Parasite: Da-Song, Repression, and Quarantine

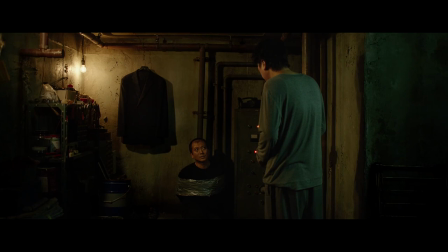(4:13)
That kind of violence is just as real, and still warlike, I would argue, but not nearly as easy to represent.
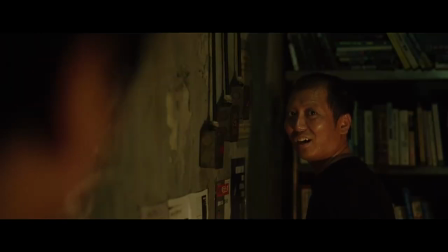(4:20)
I think Bong Joon-ho's genius is to use cinematic form to outline this basically invisible problem while leaving the link between class and colonization intact.
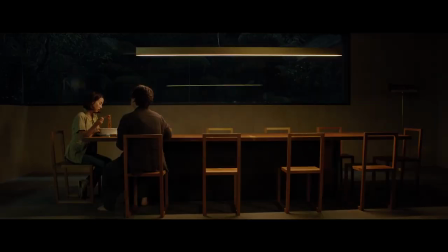(4:28)
It's a hidden, quiet, mundane violence which hasn't simply been forgotten, but repressed.
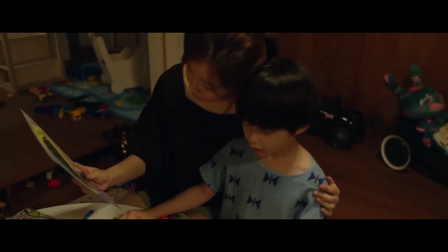(4:34)
Why do we find all this surrounding the small boy, the innocent child? He stands to inherit it all, the wealth, the house,
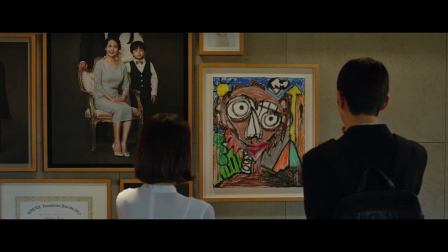(4:41)
the bunker. he's performing the role of genius child for a culture that's ready to praise him for painting like Basquiat, of all people,
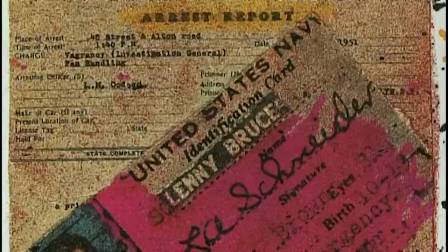(4:49)
someone who made art while he was homeless and sleeping on park benches.
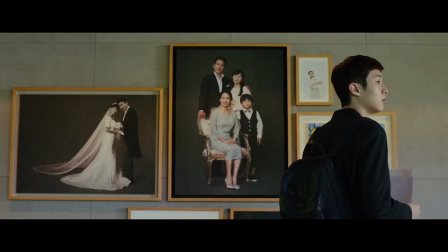(4:53)
A child is a site for the reproduction of a social order, and so it makes sense that Dasang is the point at which the truths about that social order threaten to reveal themselves.
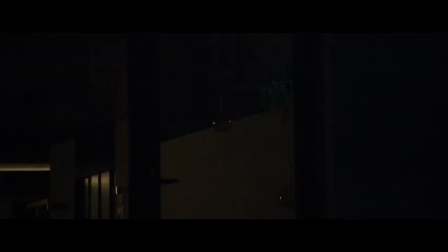(5:02)
Maybe this is why he's the one with the ability to decode Gunsei's call for help, even if he can't know who it is that's calling.
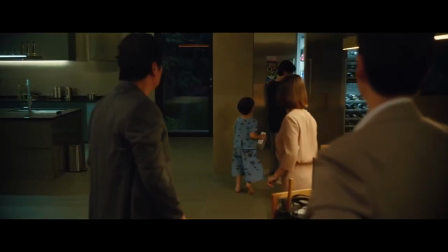(5:09)
So it also makes sense that Da Song threatens to reveal the Kim family's true position in the social order.
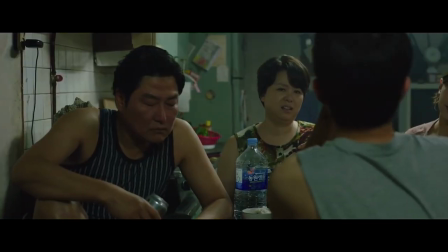(5:15)
He notices that they smell the same and maybe it's the smell of their poverty itself, of the semi-basement. He's the searchlight that threatens to expose them when they escape the house. In Parasite, the truth is a moment of danger.
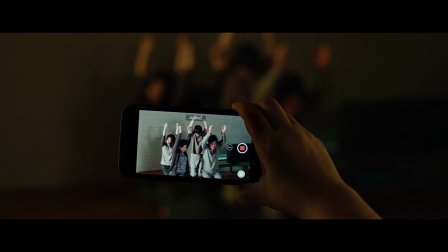(5:27)
So the family has to hide their true identities. But it's not just about what they're hiding, I'm arguing that they repress something too.
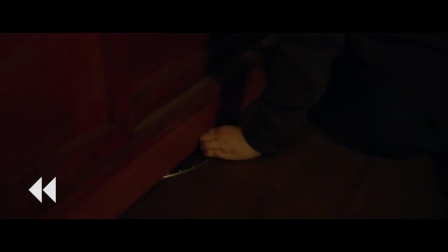(5:35)
What is it? Let's go backwards from that famous reveal. The old housekeeper shows up at a very specific moment.
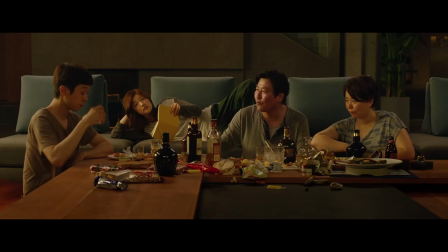(5:42)
It's right when the family starts to get comfortable in the nice house.
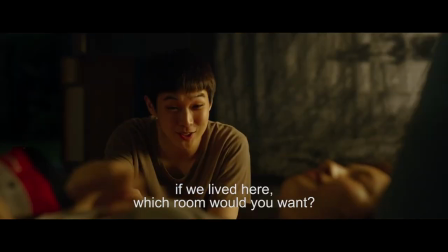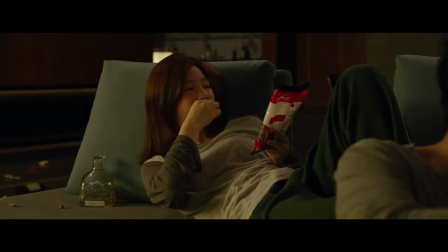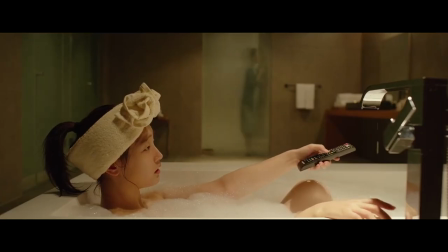(6:03)
That's when the story is interrupted. They begin to enjoy wealth and then discover the shock of what that wealth is literally built on top of.
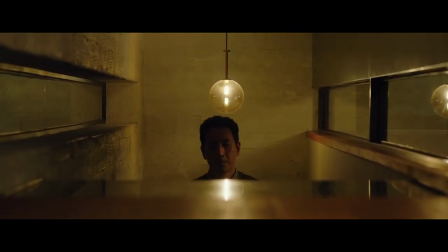(6:11)
A little bit like Dasang, actually. We get the lights as an example of a basic technological luxury made possible only by profound suffering.
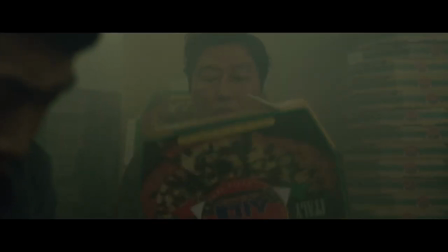(6:22)
In general, capitalist production depends on suffering and exploitation. And that's the film's nice inversion.
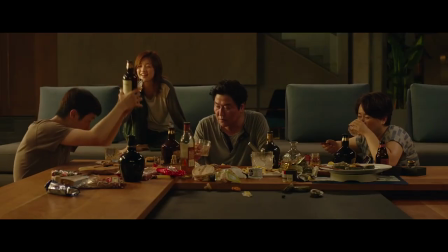(6:28)
We get what appears to be a poor family exploiting a rich one. Sometimes the repressed is apparent only in an inverted or backwards form.
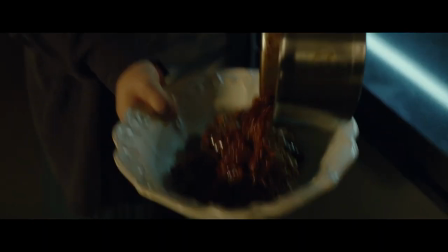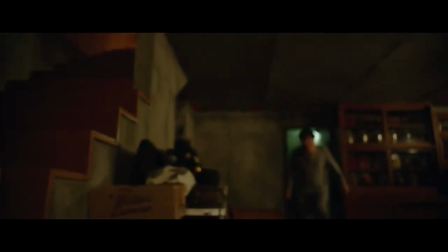(6:43)
The Kims perpetuate a certain suffering in order to stay employed, and doing so, what they repress is actually, they have more in common with these two than with the Rich family.
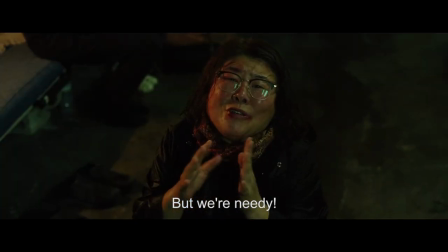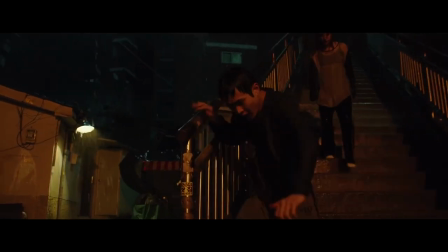(6:57)
They both live underground, they both live under the Park family. The Kims neighborhood is physically below them, but in this sequence they have to literally hide underneath them, just like Geun-sei.
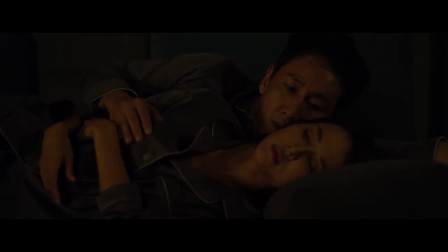(7:06)
That's when we get this utterly harrowing scene.
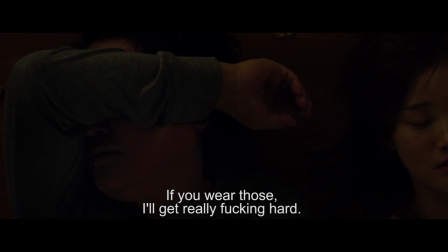(7:09)
Maybe another inversion or reversal, where the rich couple fetishizes the underwear and drugs that were supposedly so disgusting and unacceptable.
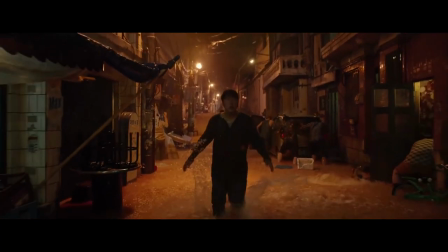(7:18)
When the Kims escape only to find their neighborhood flooded, director Bong keeps them linked to the couple in the bunker through parallel editing.
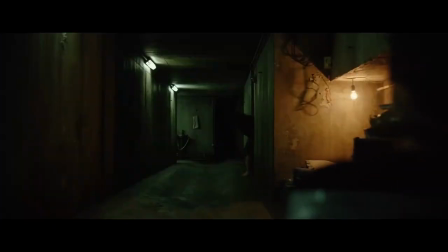(7:25)
And I don't want to sound overdramatic, but this sequence deploys the true power of cinema.
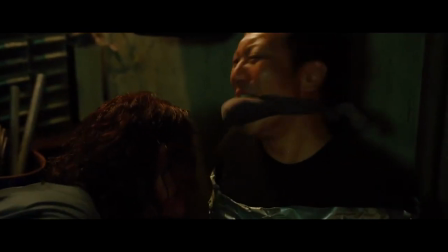(7:30)
If the Kims have repressed their solidarity with this couple, what Bong does is to restore that link through editing.
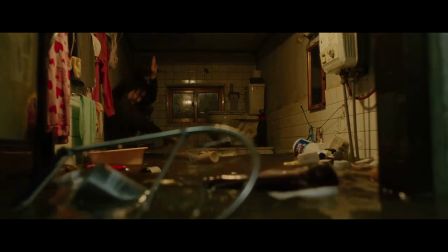(7:36)
Intercutting between the two families drives home that their suffering is linked and fundamentally the same. Moon Guang vomits into a toilet and sludge comes out of the toilet in the Kim's house.
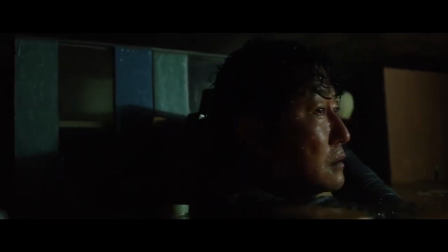(7:45)
Gun Se calls for help in Morse code and the light flickers not only in the mansion, but in the Kim's house too, as if he were crying out directly to them.
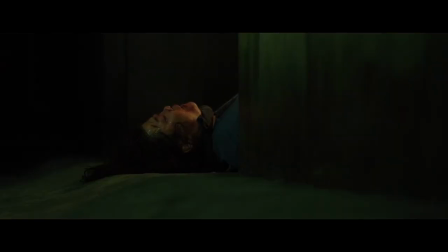(7:54)
Through film form alone, Bong says that the two families are hurting and vulnerable in the same way, and the rich family is not.
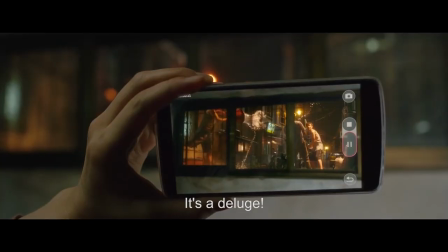(8:02)
The Flood is a tempting metaphor for the return of the repressed. The act begins by subtly foreshadowing water, and then we get a nice, sunny day at the mansion.
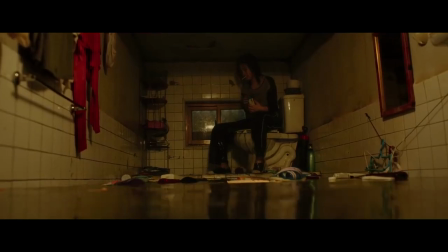(8:10)
Then the ugly truth of class disparity appears in the form of sewage overwhelming the failing infrastructure in a poor neighborhood.